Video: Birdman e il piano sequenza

Il piano sequenza è appariscente, è figo, difficile da realizzare, ma può farti risparmiare molto denaro,
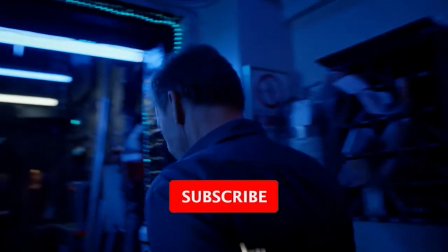tante pagine del copione coperte velocemente, non c'è bisogno di editing e puoi giustificare il suo uso come realismo, perché di fatto l'azione si svolge in tempo reale. Del resto noi non siamo abituati a vedere la realtà come uno scatto continuo senza tagli.
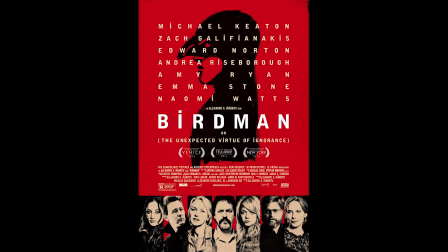Oggi sono qui per parlarvi del bellissimo film Birdman con protagonista Michael Keaton
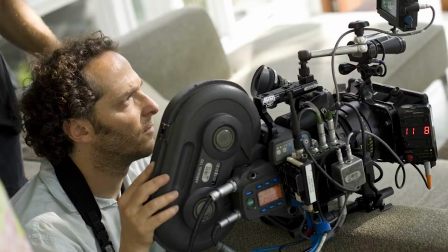diretto da Alejandro Ignaritu e la cui fotografia è stata curata dal grandissimo Emanuele Lubezki,
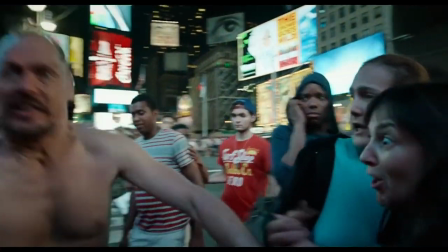film che è stato girato appunto con questa tecnica del piano sequenza.
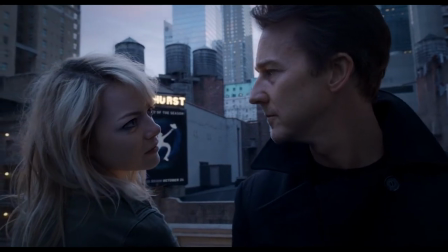La trama di questo film avrebbe potuto essere semplicemente presentata in un modo standard del cinema di oggi, cioè con centinaia o migliaia di tagli e inquadrature, ma la maggior parte di Birdman consiste in quella che appare come una ripresa continua naturalmente non lo è singoli piani sequenza sono stati fusi insieme con dei
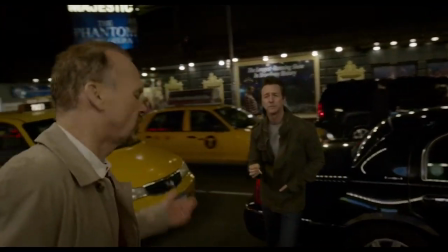tagli mascherati in generale i registi hanno varie opzioni per gestire un piano sequenza il più audace è quello dell'inquadratura statica che non sfrutta alcun tipo di movimento di camera questa opzione era utilizzata agli albori del cinema sto parlando dei film dei fratelli Lumière ma oggigiorno la maggior parte dei film che sfruttano il piano sequenza si basano molto sul movimento di camera.
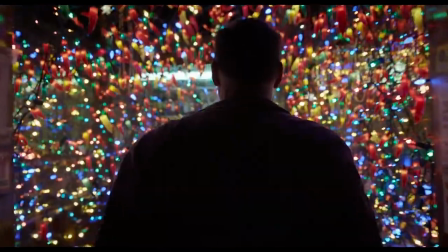Piano sequenza che trova molto giovamento dall'essere realizzato con una stidicam che segue un personaggio da
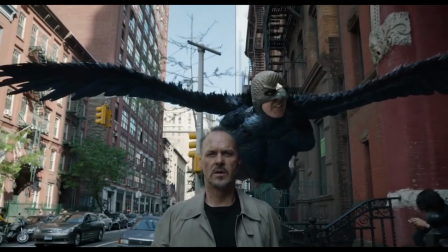dietro o che indietreggia mentre lui o lei si avvicina a noi e questo produce il familiare walk and talk.
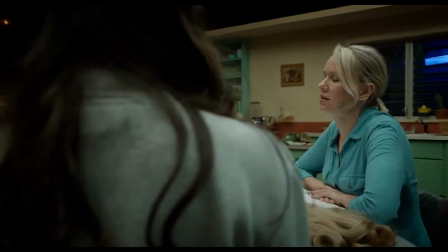Oppure la ripresa delle persone attorno a un tavolo con la telecamera che gira intorno per cogliere la reazione di ciascuno dei personaggi inquadrati. Oppure inquadrature con una elevata profondità di campo grazie all'utilizzo di obiettivi grandangolari così da avere molto spazio nel quale far girare
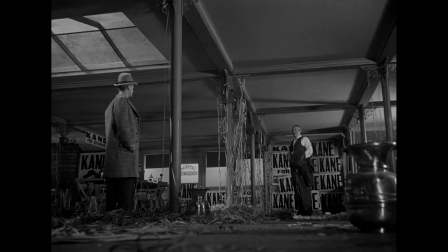gli attori e questa tecnica di un'estrema profondità di campo per
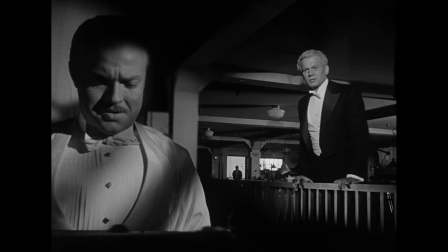lasciare grande libertà agli attori era molto utilizzata nei film di Hollywood degli anni 40. Pensiamo su tutti a quarto potere di Orson Welles e nel piano sequenza le inquadrature
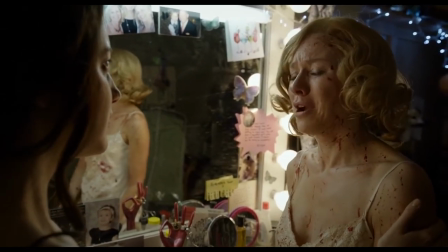singole dei personaggi a dialogo vengono imitate da un arco della
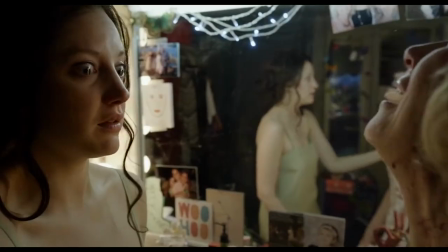telecamera per favorire prima un personaggio poi un altro e inoltre il movimento
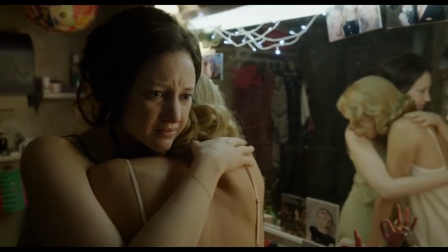di camera motiva i momenti che normalmente sarebbero coperti da tagli.
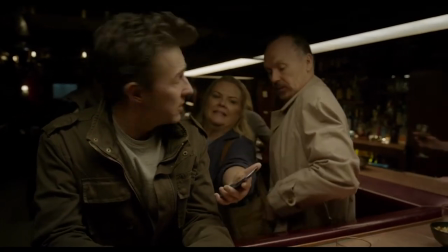Ad esempio quando Mike e Rigan sono visti da dietro il bancone,
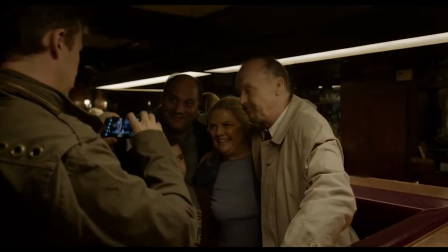quando i clienti individuano Rigan e chiedono a Mike di fare una foto, la telecamera si sposta intorno al bar.
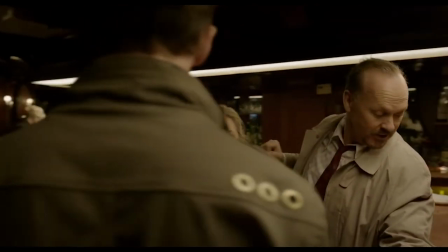Ma la scena non può essere lasciata morta mentre l'operatore si sposta con la telecamera in un nuovo punto.
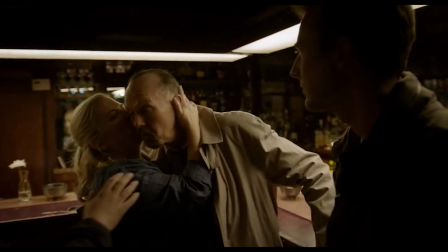Quindi l'intervallo tra un angolo e l'altro deve essere riempito dal dialogo o dall'azione fisica. E' un modo per motivare il cambio di posizione della telecamera e anche attraverso il cambio di posizione degli attori.
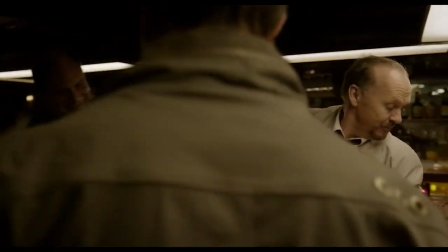Nella scena del bar la foto del fan motiva il movimento della fotocamera. In alternativa si possono sfruttare i gesti dell'attore.
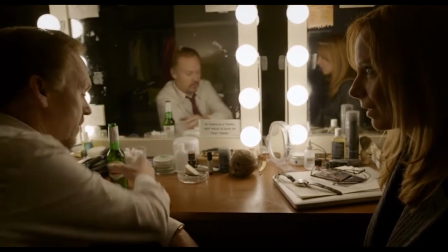Quando Reagan e sua moglie hanno un colloquio intimo ecco che fa qualche movimento con la bottiglia di birra che
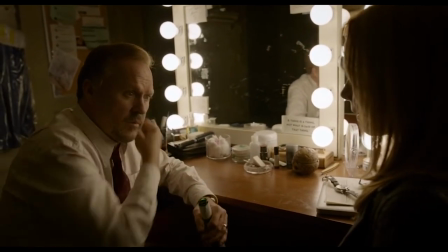giustificano lo spostamento dell'angolo della telecamera per favorire la sua inquadratura.
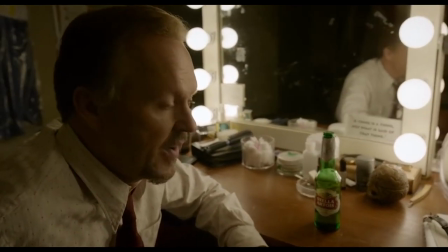Una volta che siamo su di lui poi diventa serio e dialogo e l'espressione del viso motivano un ulteriore avvicinamento di camera, un push-in. E la rinuncia al taglio costringe a scelte di narrazione. Sì perché un film narrativo in genere distribuisce la progressiva conoscenza dei suoi personaggi. Ogni volta che un personaggio lascia l'altro c'è una scelta. Quale dei personaggi seguirà la telecamera?